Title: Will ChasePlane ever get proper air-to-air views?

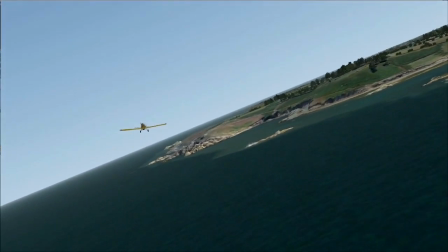(0:02)
I've bought a new flight sim PC and I've been having a look at ChasePlane.
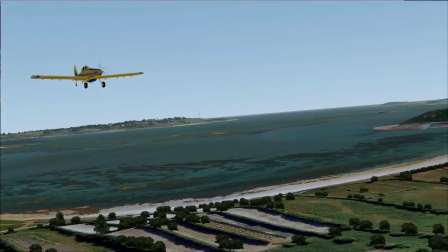(0:07)
Now I was particularly interested in the so-called cinematic views, but I was disappointed to find out that as far as I can tell, we still can't get shots like this.
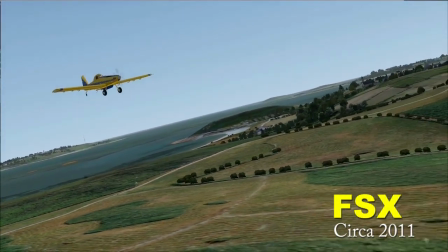(0:16)
This is not just an external chase view, or what was called spot view in FSX.
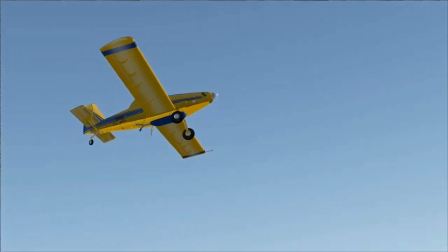(0:22)
It's actually shot from another aircraft flying in formation with the target. It was shot with a tool called FS Recorder, which you might have heard of.
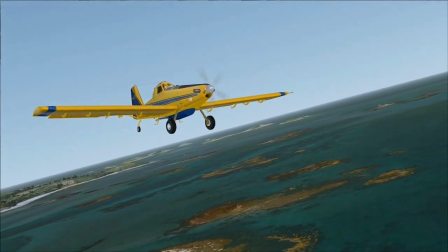(0:30)
Now that's not important, but what is important is it has all the subtle irregularities of elevation and distance that we see in real air-to-air shots.
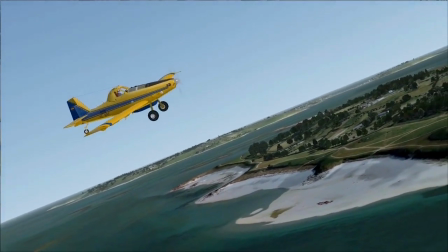(0:39)
You might also see that the target isn't locked in the centre of the view.
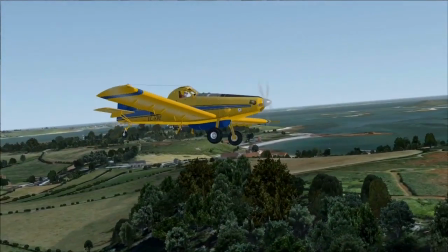(0:43)
This was shot with track IR on the camera, so we also get that very naturalistic variability in the tracking.
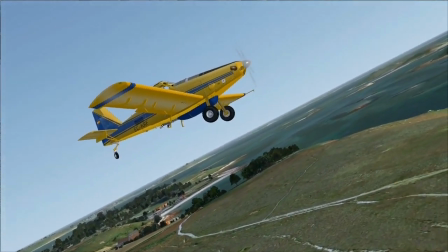(0:49)
Now you might think I'm being pedantic and this isn't very much different to a regular spot plane view.
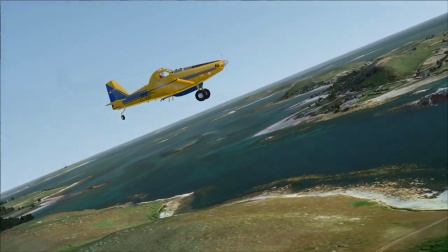(0:55)
I disagree, and I think this is what makes most flight sim videos dull and unconvincing.
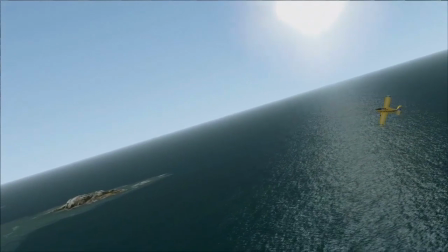(1:00)
Now you can argue that these jittery handheld kind of visuals are cultural in a sense, but that doesn't really matter.
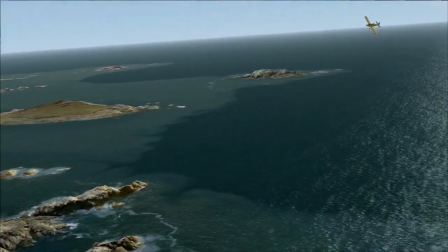(1:07)
Now whatever you think of this kind of image, it's what we're used to seeing in 100 years of historical footage, and so on some level we expect to see it.
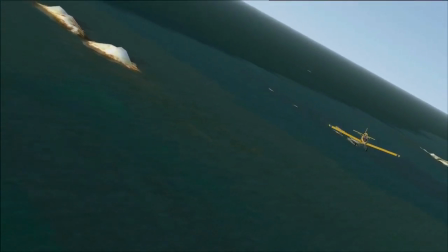(1:15)
And if we can get this into ChasePlane, it opens up a huge creative potential for flight sim filmmakers.
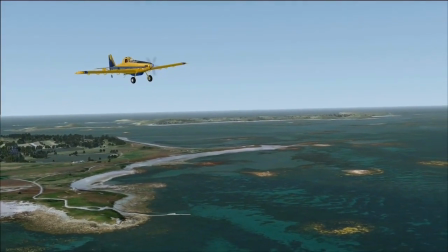(1:21)
And I don't think this would be hard to do, even using the camera editing tools that ChasePlane already seems to have.
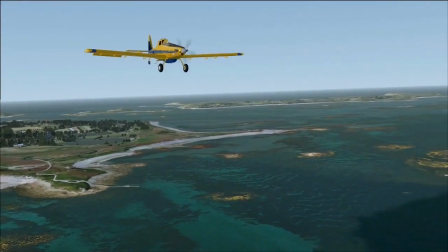(1:27)
So the simplest thing would be to add some parameters for random variation to the simple spot view.
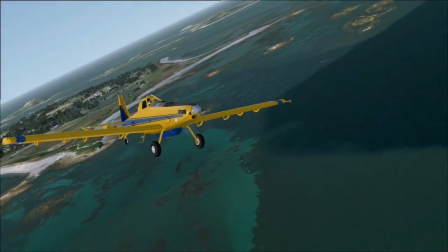(1:34)
So variation of the chase distance and relative elevation would be a good start.
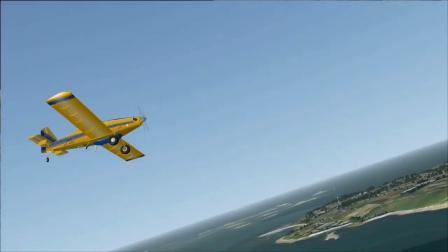(1:40)
And this alone would give us a much more naturalistic air-to-air spot view. But here's the thing, what if we could create a sequence of camera positions and chain them together?
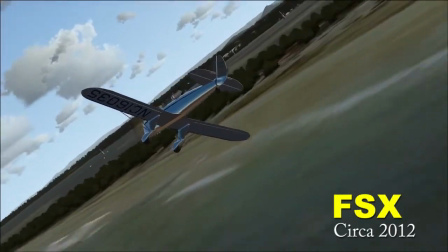(1:49)
Then we could play the sequence and the camera would move smoothly between positions, maintaining the same
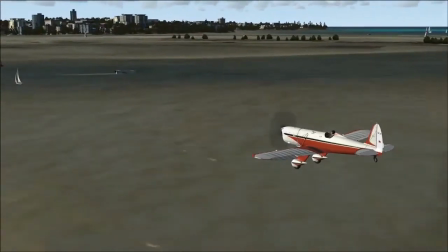(1:55)
variations of distance and elevation and so on, to give us the impression that we're filming from an actual moving chase plane.
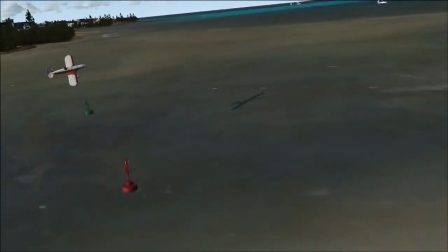(2:01)
And this would unlock spectacular possibilities for dynamic shots like the ones you see here.
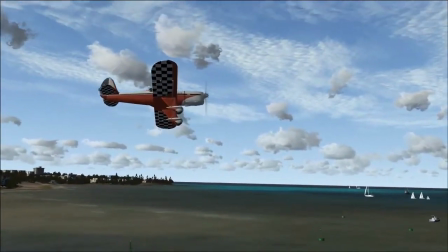(2:07)
And as far as I can see, it should be possible simply by
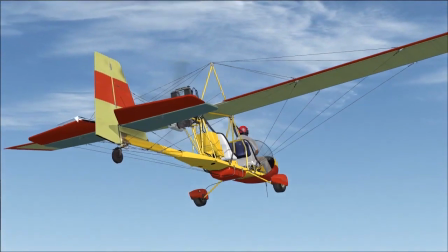(2:12)
redeploying, in some sense, the capabilities that ChasePlane already seems to have. And of course, once you can do this,
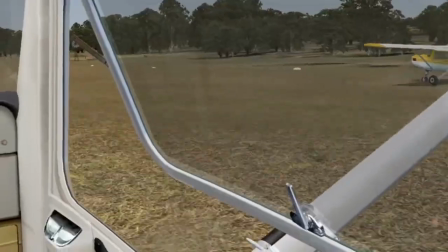(2:18)
it's a short step to putting the camera in the virtual cockpit of another aircraft instead of just being a disembodied camera in space.
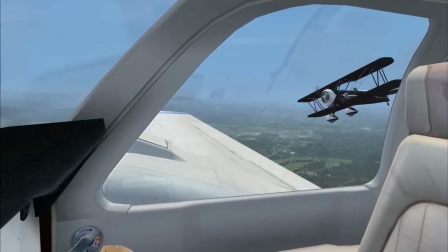(2:26)
And this would give us the capability for in-cockpit formation views without having to laboriously fly them with other tools.
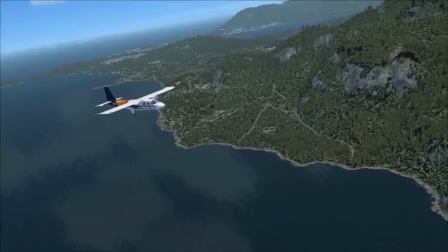(2:34)
So there it is, ChasePlane, and some possible innovations which I think would make a spectacular impact on the flight sim filming community. Let me know what you think, and Parallel 42, go for it.